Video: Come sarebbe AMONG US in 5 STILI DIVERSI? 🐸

Tutti conosciamo Among Us come adesso, ma come sarebbe se fosse in pixel art? O in cel shading?
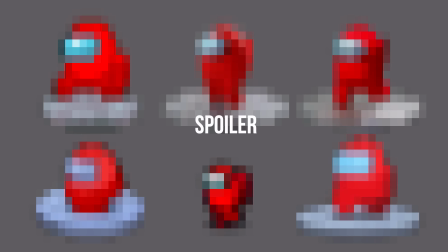6s
Oggi ho provato a reinventarlo in 5 stili diversi. Among Us si basa sulla dinamica di lupus in tavola trasformata in un videogame.
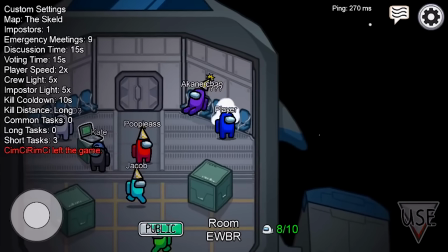16s
Dieci membri di un equipaggio devono svolgere interventi di manutenzione all'interno di una nave spaziale, ma due di loro sono impostori e devono far fuori il resto della crew. Pensando a questo gioco non si può fare a meno di immaginare il personaggio del crewmate.
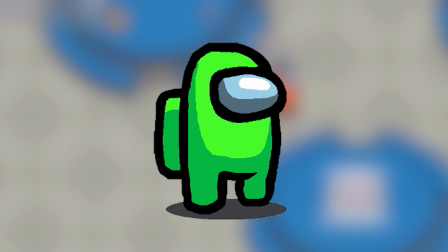26s
È un personaggio dal design estremamente semplice ma anche molto efficace perché è facilissimo da disegnare,
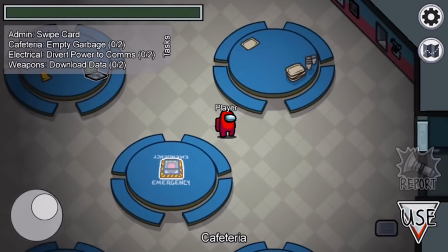32s
facile da ricordare e soprattutto facilissimo da riconoscere in gioco quando vedi qualcuno sparire all'interno di una botola e soltanto un istante per capire chi sia. Vedendo per la prima volta Among Us ho subito pensato che fosse un gioco nella sua semplicità il cui stile non mi faceva impazzire, che però funzionava.
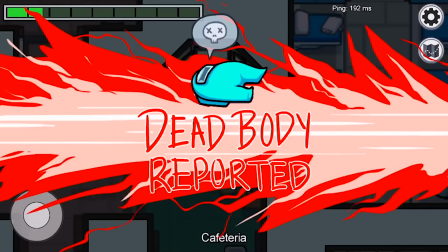46s
È riconoscibile, gli permette di essere talmente leggero da funzionare su qualsiasi dispositivo, cross platform,
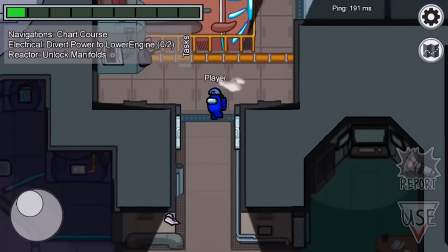52s
su schermi di dimensioni infinitamente diverse tra loro e anche con prestazioni e qualità molto basse. Quindi con questo video non penso di voler migliorare lo stile di Among Us, voglio soltanto fare delle proposte alternative per pure e semplice curiosità di vedere un gioco tanto famoso indossare un abito diverso. Ridisegnare l'intero gioco sarebbe un lavoro infinito, mi concentrerò solo sul personaggio crewmate. Per prima cosa mi sono andata a cercare gli asset di gioco per isolare quello del movimento della camminata.
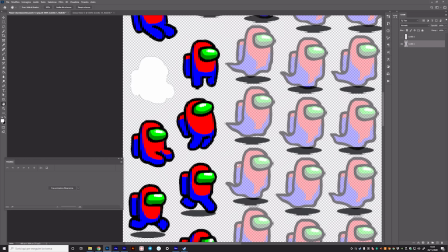75s
Questo qua è un documento con gli asset relativi a ciò che viene chiamato player E probabilmente noterete come prima cosa che ci sono dei colori molto strani Rosso,
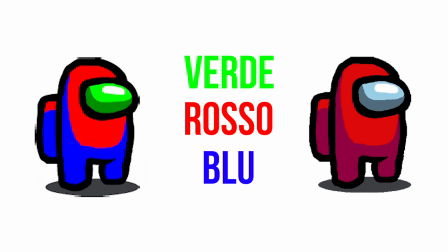83s
blu nelle ombre e verde sulla visiera Che ovviamente differiscono dai colori che vedete in gioco Questo perché parte importante del gioco è poter scegliere colori
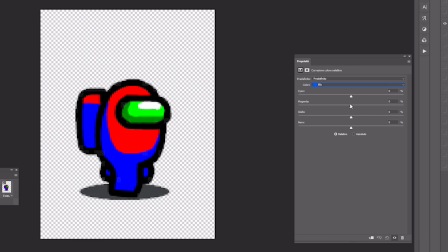90s
diversi per ogni personaggio Quindi usando colori primari come rosso,
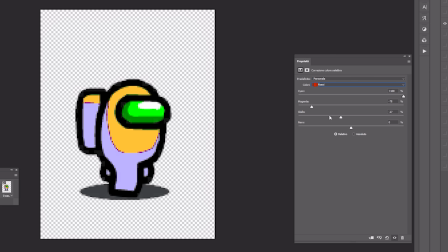94s
blu e verde È possibile lavorare quindi singolarmente su ogni colore E avere molto più controllo sul risultato finale che poi avrà sul personaggio Comunque prendendo poi tutti i piccoli sprite della camminata Si ha un risultato di questo tipo E se la guardiamo molto
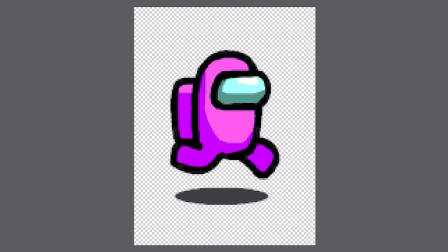106s
molto rallentata vedrete che ognuno di questi fotogrammi compone appunto la camminata
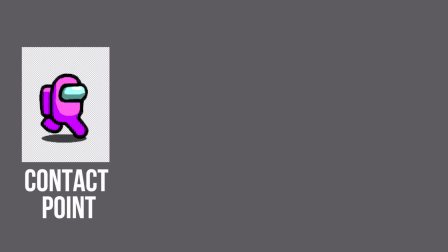112s
La prima posizione che vediamo è quella che si chiama contact point, in questo caso della gamba davanti La seconda che viene utilizzata è la passing pose,
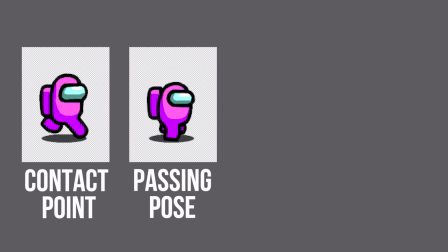119s
quella in cui le gambe sono appunto una poggiata a terra e si stanno per scambiare Poi c'è il contact point della gamba di dietro e poi di nuovo un'altra
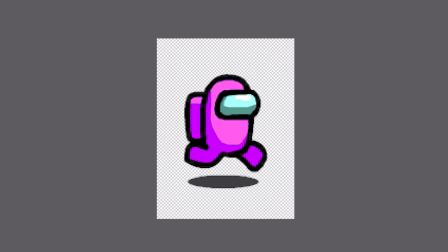126s
passing pose Che permette appunto all'animazione della camminata di succedersi ciclicamente Per il resto c'è un leggero rimbalzamento in alto e
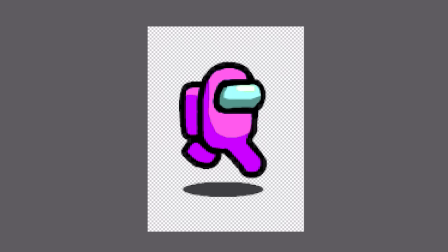132s
in basso per dare maggior senso di camminata ma realmente questo non influenza i fotogrammi che sono letteralmente sempre gli stessi spostati su e giù mentre lo
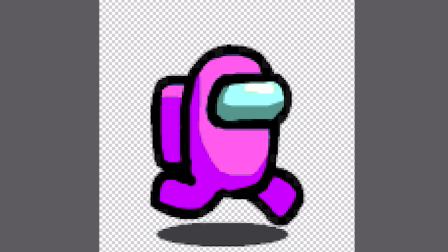140s
zaino si comporta un po' come una massa che per inerzia appunto si muove separatamente rispetto al resto del corpo queste sono tutte le informazioni che abbiamo sul nostro crewmate quindi partiamo da queste e cominciamo con il primo stile che ovviamente è la pixel art i primi esempi di pixel art nel mondo dei videogiochi
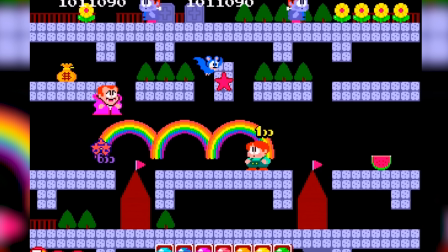155s
risalgono agli anni 80 e fu inizialmente usata come stile perché i limiti tecnici del periodo ovviamente facevano sì che gli schermi dovessero avere pixel molto grandi,
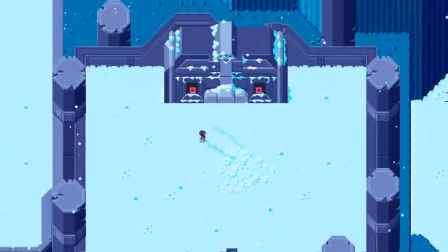163s
pochi colori mentre oggigiorno la pixel art non è più tanto data da limiti tecnici ma è più una scelta artistica infatti moltissimi videogiochi indie
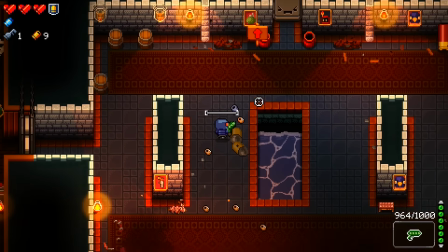170s
scelgono questo stile appositamente anche per fare un richiamo al passato come stile si è prestato alla creazione di veri capolavori tipo Fets,
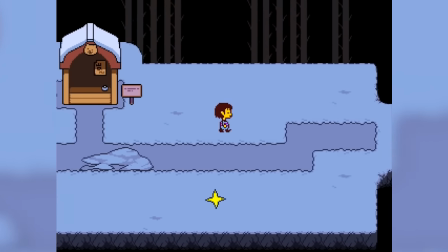177s
Hyper Light Drifter, Undertale e chi mi segue sa che io adoro la pixel art, adoro farla,
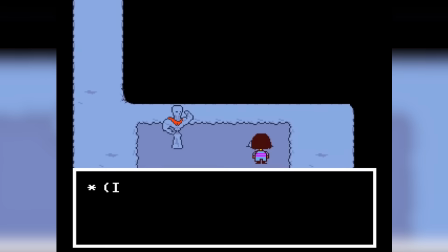182s
adoro giocare ai giochi che sono fatti con questa tecnica animare un personaggio in questo stile per me è una cosa un po'
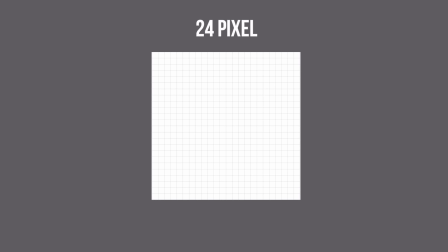187s
nuova quindi mi sono basata su un'immagine grande 24x24 pixel E vi dirò,
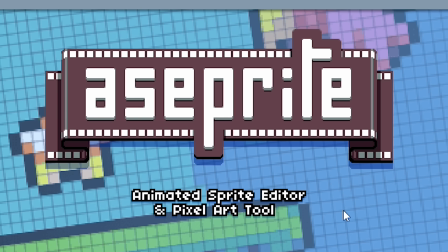191s
dall'ultima volta in cui avevo provato la pixel art molti mi avevano consigliato il programma Aseprite Così ho deciso di provarlo e mi sono trovata piuttosto bene È un software carino, è un po' meta perché è proprio fatto in pixel art e so stesso È anche molto intuitivo però vi dico alla fine
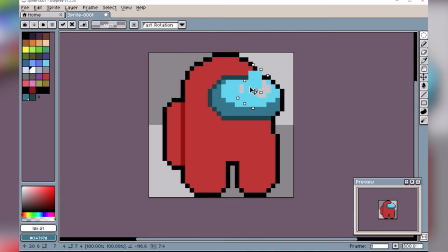205s
ho comunque passato il mio omino su Photoshop Perché con quello mi trovo un po' più a mio agio,
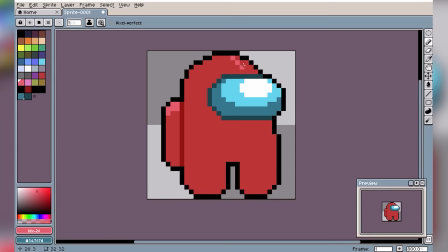210s
è un'interfaccia che conosco molto meglio Quindi mi sentivo un po' più agile e ho fatto le correzioni finali
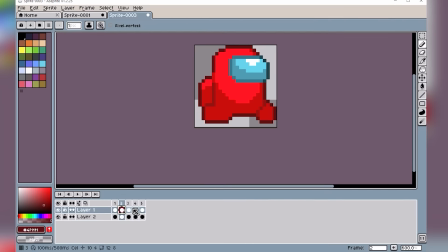214s
Ho cercato di riprodurre proprio tutti i fotogrammi della camminata originale del personaggio E il risultato
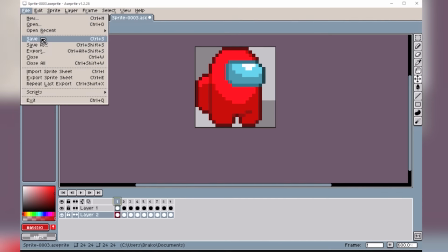219s
è una cosa di questo tipo
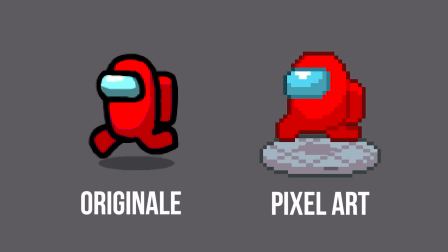223s
E questo è rispetto all'originale
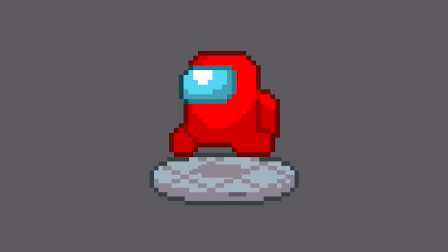226s
Secondo me è carinello Mi piace proprio tanto questo stile Infatti sarei veramente curiosa di vedere come sarebbe il gioco intero in pixel art Probabilmente gli darebbe un tono un po' più ricercato Che quindi lo farebbe, secondo me, piacere a meno persone Non lo so, però a me piacerebbe Ma prima di andare avanti vi ricordo che più della metà delle persone che guardano i miei video Non sono iscritte al mio canale Quindi, beh, io ve lo dico Il tasto sta lì giù, è molto facile Potete cliccarlo
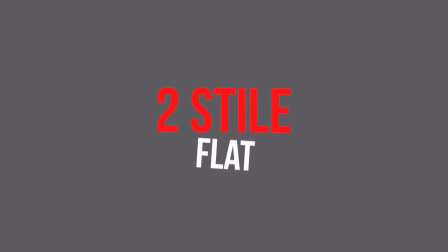250s
Fate bobbies Passiamo quindi al secondo stile Come seconda idea ho scelto il flat È uno stile che si trovava nei vecchi giochi flash Non so se ve li ricordate,
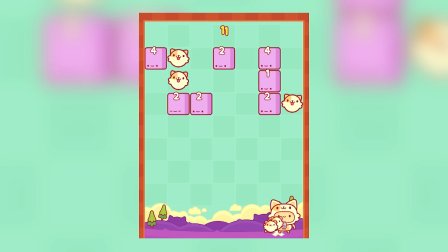258s
quelli con flash player Oppure nei giochi mobile Ha la peculiarità spesso di avere dei colori molto sgargianti Molto d'effetto Che catturano l'attenzione Perché magari sono all'interno di store dove ci sono centinaia di migliaia di giochi E perché tu dovresti scaricare proprio quello? Perché ti colpisce Per fare il personaggio in questo stile ho usato il software illustrator Per creare le varie forme che componessero il personaggio Quindi zaino, gambe,
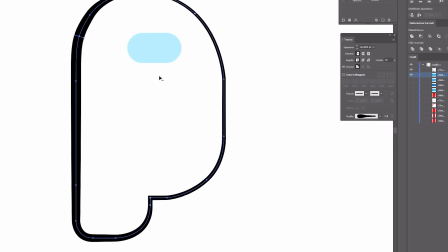281s
corpo, visore In seguito create ombre, luci, forme e così via Ho importato tutto su After Effects E l'ho utilizzato per animare queste varie parti del corpo
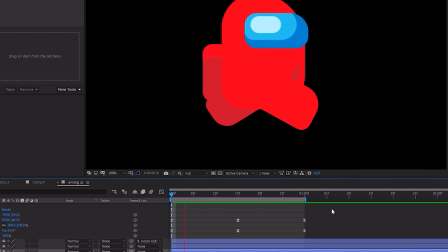289s
Utilizzando i keyframe, ovvero i fotogrammi chiave La particolarità di questo stile di animazione con i fotogrammi chiave appunto È che tu devi soltanto occuparti di ricreare
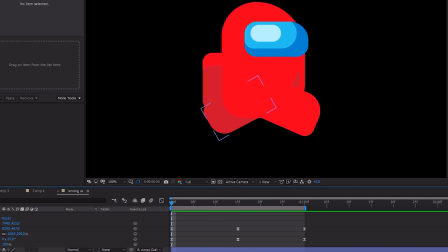298s
le pose chiave del personaggio E sarà il software stesso a ricreare le interpolazioni e i movimenti necessari Per passare da una posa chiave all'altra Questo non significa che sia un processo automatico anzi tutt'altro, dovrete stare lì come dei pazzi a calibrare ogni minimo movimento, ogni minima cosa, ma è anche vero che poi il risultato è molto fluido e molto gradevole da guardare.
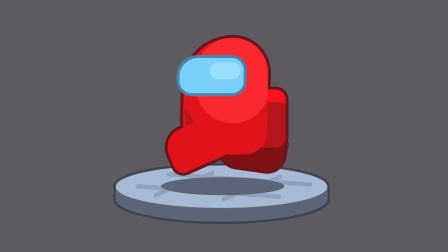317s
E infatti questo è il mio risultato. Per dare maggiore tridimensionalità a un personaggio piatto, che non significa che essendo piatto non possa essere anche tridimensionale,
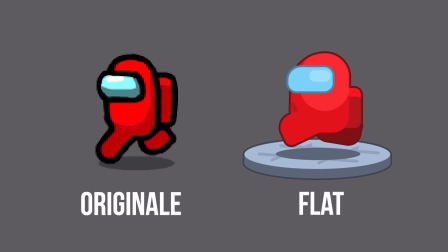326s
ho cercato di far spostare lo zaino a destra e a sinistra, quindi farlo ondeggiare proprio seguendo le oscillazioni del corpo e non soltanto in alto e in basso.
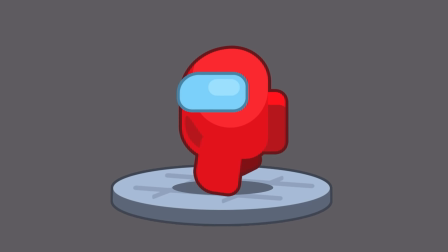333s
Trovo che in questo modo sia un po' più anche realistico secondo me. Ma passiamo al terzo stile Questa volta ho pensato di tornare al tradizionale e ad animare fotogramma dopo fotogramma Uno dei titoli più belli
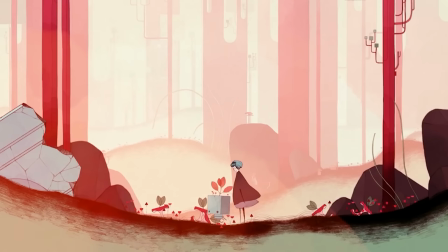344s
al quale abbia giocato è Gris Un indie game che vi consiglio anche soltanto perché se fermate il gioco in qualsiasi momento Ogni screenshot,
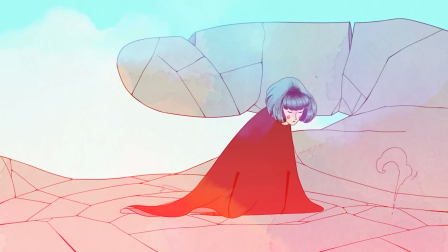351s
ogni fotogramma è un capolavoro E la peculiarità di questo gioco è proprio la bellezza delle animazioni fatte a mano fotogramma dopo fotogramma Ma come ci sono tanti
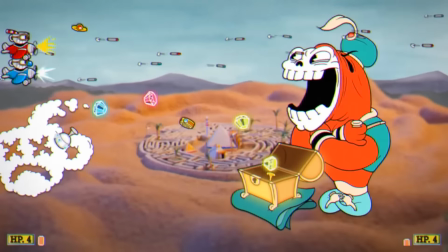358s
altri giochi così come per esempio Caped E in questa animazione più tradizionale ci sono dei principi dell'animazione Che qui entrano in gioco in modo molto evidente che possono essere sfruttati per rendere il movimento più espressivo Dei tanti i più interessanti da notare in questo momento per me sono due
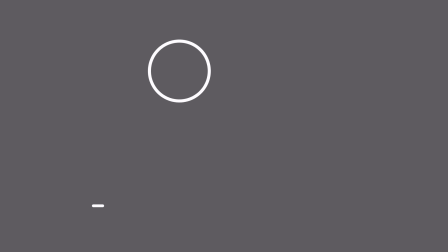371s
Il primo è squash and stretch Ovvero ogni elemento nell'animazione si allunga e si schiaccia per enfatizzare la sua massa,
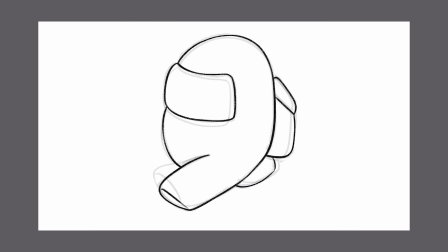378s
il suo peso, il suo materiale e la sua velocità Per questo il mio crewmate si schiaccia quando tutto il peso è sulla sua gamba mentre lui sta camminando
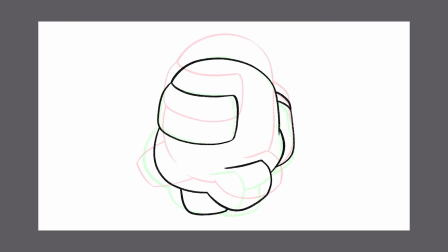386s
Ma si allunga quando lui prende lo slancio verso l'alto per il passo successivo L'altro principio è follow through e overlapping che significa che
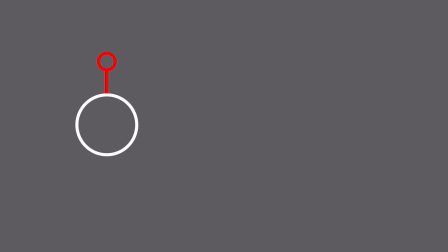393s
alcuni elementi appunto si muovono separatamente rispetto all'oggetto principale dell'animazione magari iniziando a muoversi in ritardo o finendo di muoversi in ritardo rispetto all'azione principale è proprio il caso dello zaino,
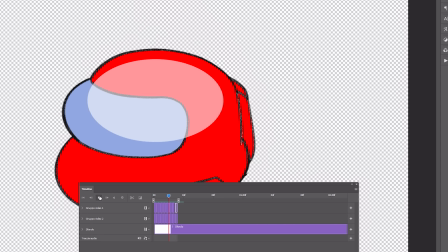404s
l'abbiamo già visto e in questo caso ho cercato di renderlo proprio sballonsoloso,
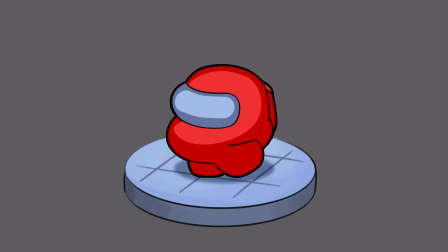408s
termine tecnico, sballonsoloso e devo dire che come risultato generale anche questo mi piaciucchia ho scelto una visuale leggermente più
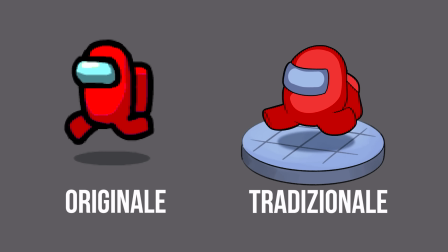415s
dall'alto rispetto a quella standard proprio perché mi piaceva il fatto che la curva del visore enfatizzasse appunto la forma rotondina del personaggio